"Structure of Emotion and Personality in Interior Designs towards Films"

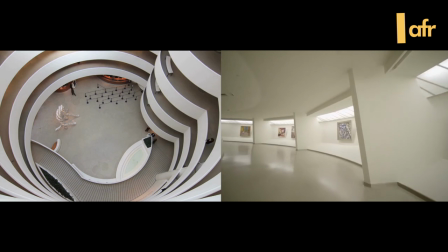[0:01]
For a long time, art has been used as a medium to express one's emotions, and quite possibly, the expressions can be made through artistic design.
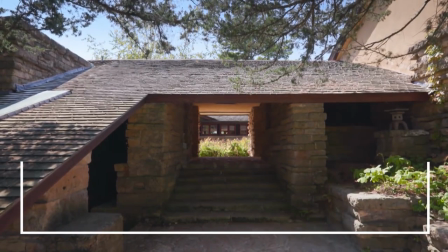[0:09]
We've seen the evolution in design by Frank Lloyd Wright prior to the tragic homicide incidents in Taliesin S. Tate back in 1914 and how it changes later on.
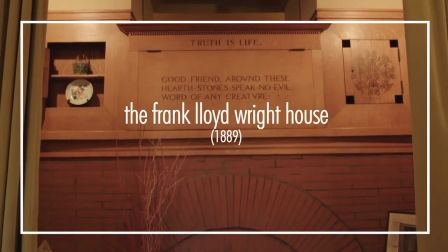[0:17]
The emotional process had transformed its organic architecture philosophy to be incorporated with patterned concrete blocks inspired by the Mayan revival architecture.
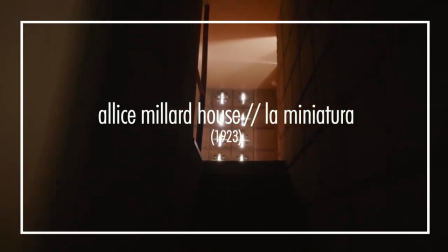[0:26]
The syncretism in these architectures showcases the impact of the creator's emotion towards his artwork,
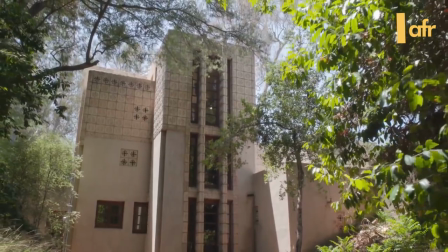[0:32]
as it symbolizes his long for tranquility since the tragedy.
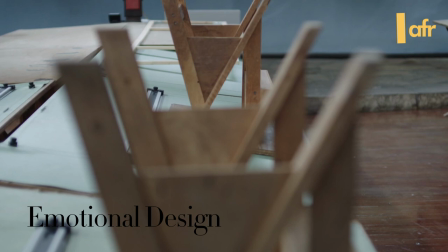[0:36]
Donald Arthur Norman in his book Emotional Design elaborates the importance of emotional design, the instinctive level, the behavior level, and emotional reflection. Frank Lloyd Wright himself also said, Architecture is a great feeling of human beings in the world they build themselves.
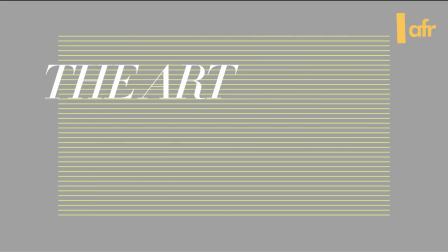[0:52]
See, the way art works is, it captures the emotions of the one who is making it,
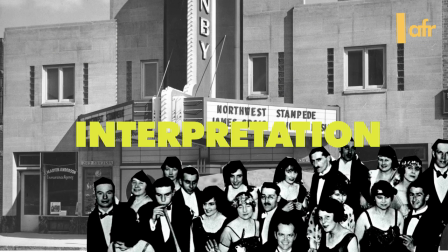[0:58]
and while it can influence the audience is, it might be digested by the viewers in different manners.
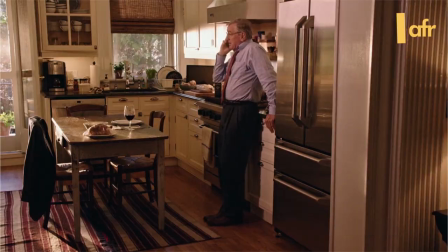[1:03]
However, in films, the embodiment of personality, emotional structure can be more apprehended with the use of soundtracks,
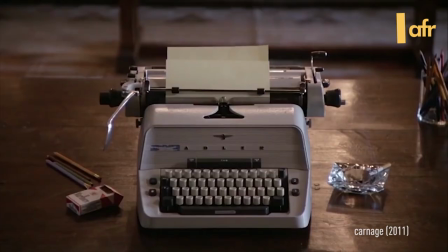[1:10]
the facial expressions used by the characters, well-written scripts, and also the personality of set designs.
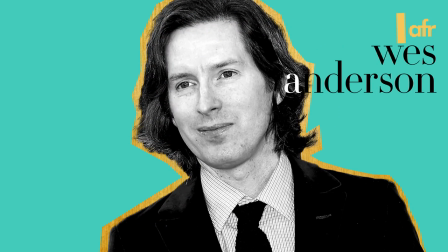[1:16]
Wes Anderson is now the new generation of filmmakers renowned with eye-fisting visual designs in his mind,
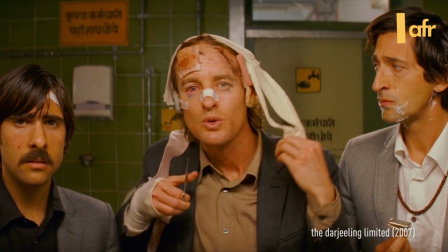[1:22]
with attention to details in the aesthetics of color palette in his pictures. In Moonrise Kingdom,
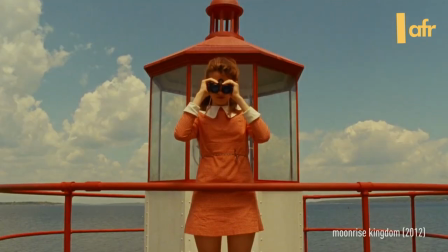[1:28]
the army green along with complementary of rose pink and blue effectively magnify the optimism that resonates the children leading characters in their fairytale journey.
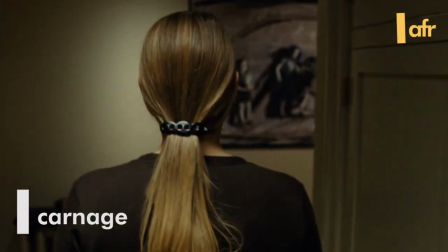[1:37]
The apartment set in Carnage, directed by Roman Polanski back in 2011, was shot in Paris due to Polanski's fugitive status,
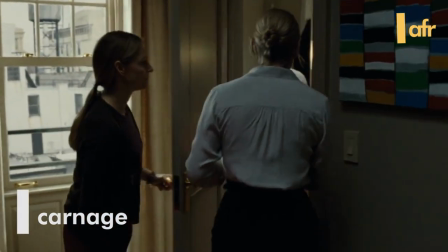[1:46]
but features conventional yet authentic American traditional traditional apartment with opening and closing scenes ostensibly filmed in Brooklyn Bridge Park.
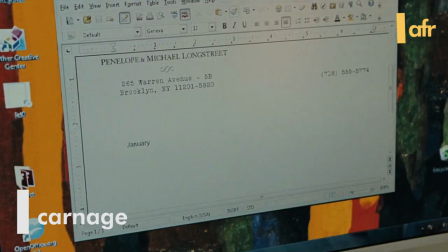[1:53]
If you look closely to the interior design of the apartment, it kinda gave away the personality of each older members of the Longstreet family,
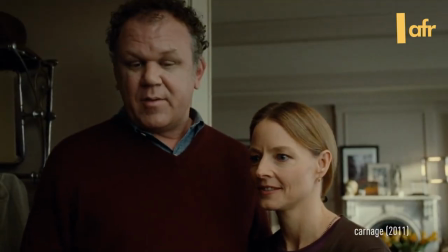[2:01]
that is, uptight in Penelope, well-mannered in Michael, with their steady yet pleasantly boring marriage.
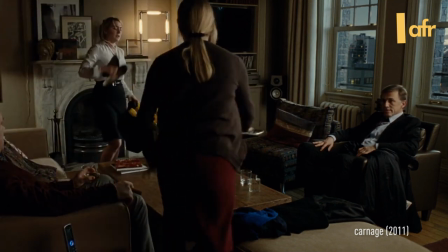[2:07]
This setting allows the characters to reveal their true human nature, that is, they are capable of hating,
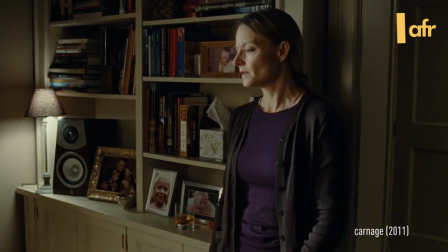[2:13]
being selfish, though everything is concealed under a middle-class veneer of people who want to be respectable.
Why does everything have to be so exhausting? You think too much.
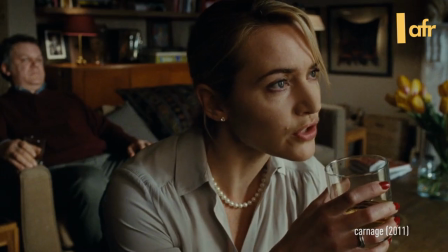[2:25] Women think too much. There's an original response? I don't know what that means to think too much.
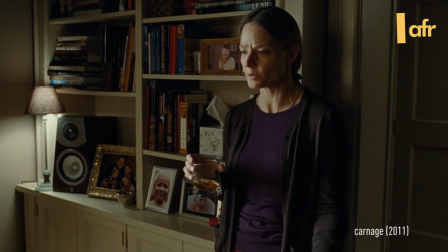[2:31] You know, and I don't know how you can just go on living with absolutely no moral sense of the world.
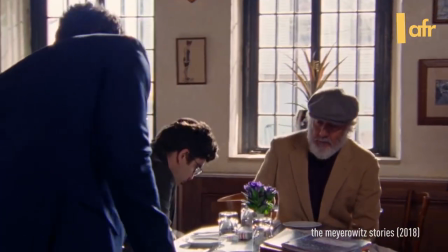[2:37]
You can't just talk about emotions and personalities embodiments from movies interior design without mentioning Mary Herron's American Psycho,
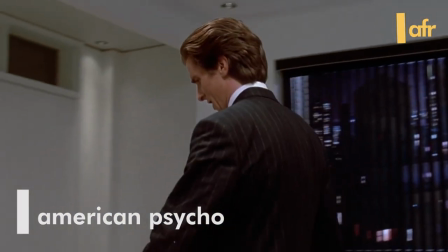[2:45]
but which also highlighting the character of Patrick Bateman through the interior design of his New York apartment.
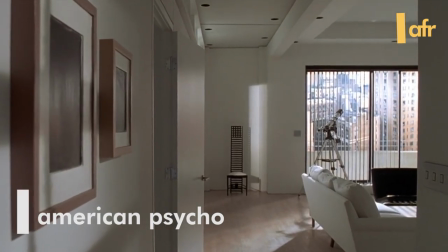[2:51]
The minimalist black-and-white design of Bateman's living room is brimming with iconic furniture.
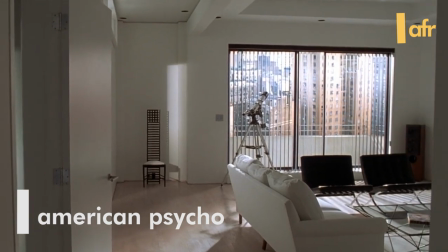[2:56]
Sneak leather, Meeve Van Der Rohe, Bartholona chairs, Charles Rene McIntosh's Hill House chair and Robert Longo drawings of contorted figures,
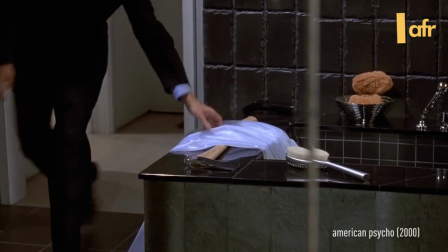[3:04]
all pointing to his chilling actions that is hidden beneath his mask as an investment banker.
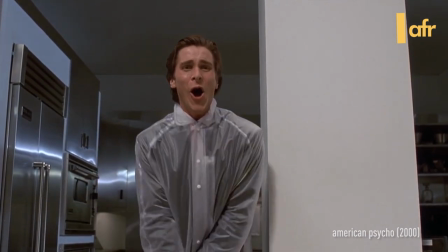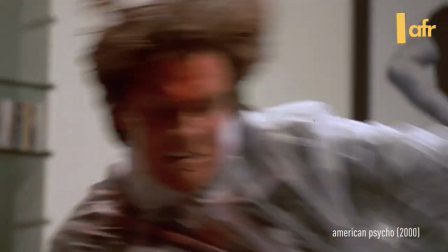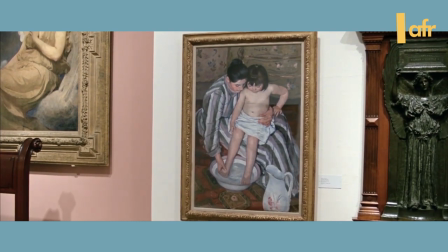[3:22]
Art in any shape or form, even as tiny details as the interior design in films, can trigger motion to the environment that the subject lives.
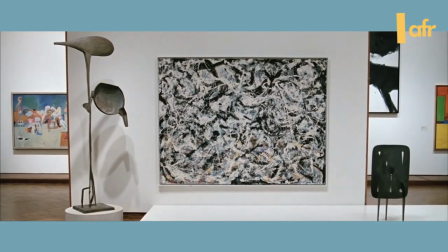[3:31]
The personality-emotional structure in interior design that is widely used in films
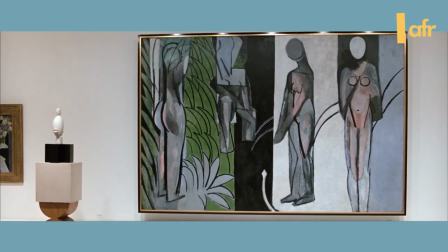[3:36]
also yields adverse effects in emotional psychology to the human beings.
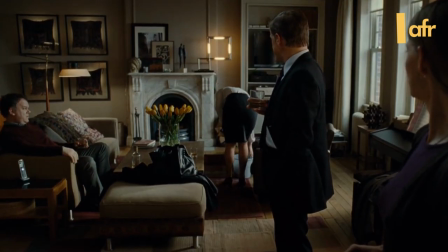[3:40]
And I think that these set designs are equally important as having good scripts,
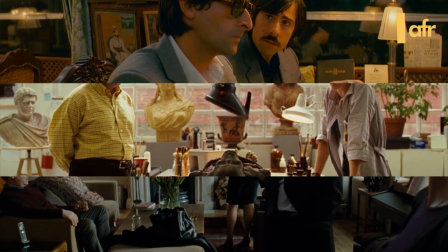[3:46]
incredible casts or even good music as film soundtracks, if not more.